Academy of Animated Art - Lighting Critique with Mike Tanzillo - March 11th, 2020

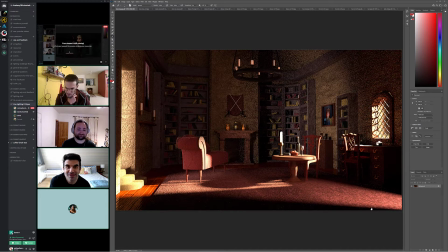Hello, everybody, and happy Thursday, and welcome to the Daily Lighting Critique. We have images by Diana, Forrest, Dani, and Kat, and we've got Diana, Forrest, and Dani with us today. I've got some stuff going on in my bedroom. Well, my wife's just in my bedroom.
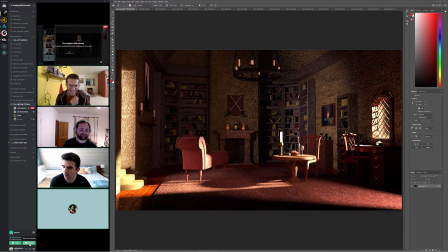It would have sounded creepier if I would have not said the thing. So I'm going to stop sharing my video, but I am here, and I will be doing the critique now.
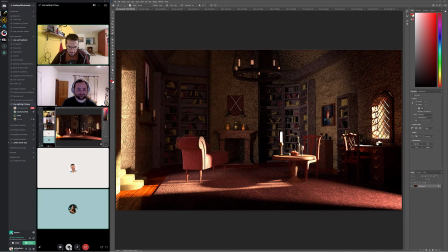You guys can see my screen, correct? Yeah. Okay, Yeah. Cool. So let's start with Dani. So Dani, you have two iterations of this.
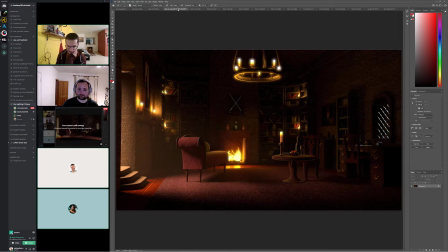There is the night. Let's start with the night one that we've been looking at for a while. So you did the moon iteration and the no moon iteration. I agree that the no moon is better. I like that we're able to maintain some of the specular hits on the window here.
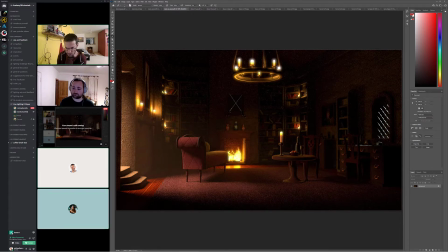I do think they could be a little bit cooler. They're a little because they're a little pure white. It is a little graphic in their look over here, and it does kind of distract the eye a little bit.
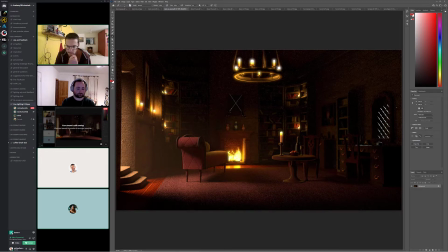But having them be a little bit cooler would just indicate outdoor space without really pressing us too far over there. I like the setup overall. I just think we need to go a little darker on this light and brighter back here.
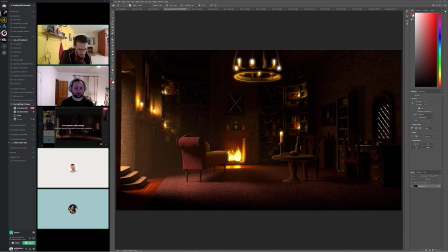I think because right now we still have that flipped focal point, which is pulling our eye closer to us, and we really want to push this light coming in here. Is an indication of extended space,
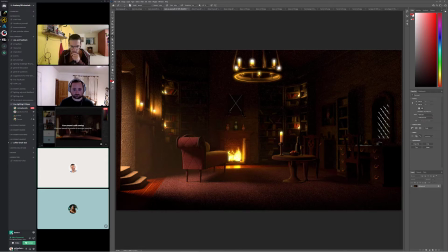but really our focus wants to be back here on the fireplace. So just toning that down a little bit and upping the fireplace light, I think is the big one. Okay, cool. Yeah. Forrest, Diana, what do you guys think? I agree. I think it'd be cool if the moonlight from outside was blue. Mm-hmm.
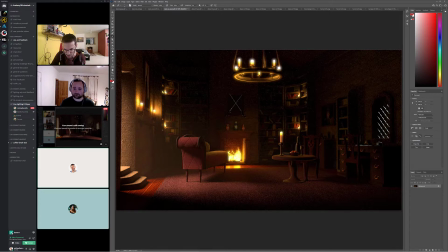Yeah, just a little. Yeah. It's just because everything else is so saturated and nice and pretty and colorful that it kind of feels off that it's neutralized like that. Mike, can you go to the other one with the moon? Right.
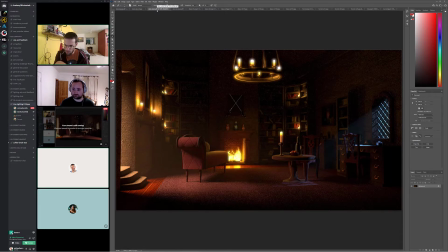Yeah. Yes, like that. This blue, okay. Yeah. Color without the additional, light in the space. But I like that color a lot. For your daytime one, let's see.
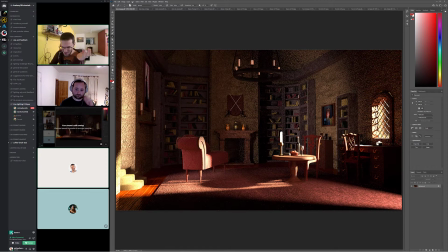Yeah. Okay. So it was very. I like how you jumped in before I could say anything. I like that. Go ahead. With it, but okay. Go ahead. Because you said you had questions, Okay. right? Yeah.
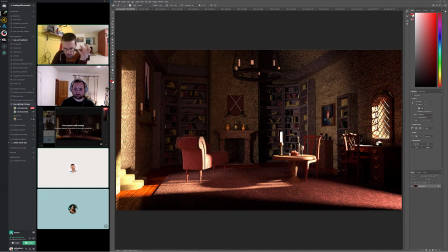So with the reference, the problem I have with the reference is that it's a very small space.
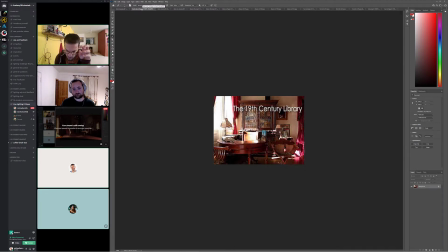Mm-hmm. So you have the light from the window that lights up the entire corner. Mm-hmm.
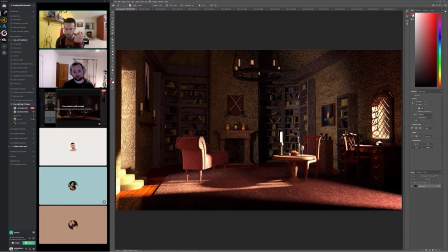And my question in my scene, since it's a lot bigger space, and I can see that there's light coming in from the window, great. I don't think there would be a reason for light to come from the hallway since it's stairs that goes up, unless it's outside open window, I don't know.
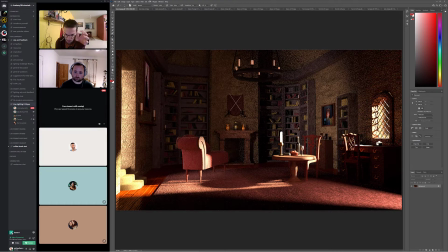But I was wondering if I can, for the background, I did just a plain fill on everything now, and if I should just do brighter highlights to create shaping.
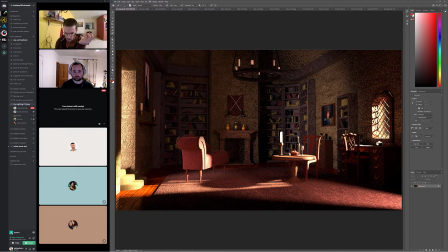Is that a correct way to go around it? I think you need to find a way to get more light in the room overall. Because again, if we're trying to create a contrast to the other scene, this scene which is kind of dark and moody, I want to figure out a way to get this one brighter, and it will be more about
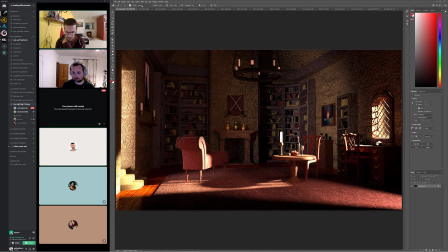thinking about it from a camera operator perspective, which would be you would expose for the interior space and allow the exterior space outside this window to get very bright. And I agree with you on the light coming down the stairs.
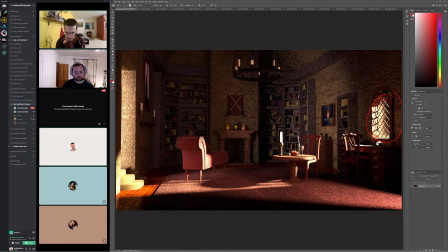The only way that it makes sense is if this is in some kind of a basement and that is a door outside.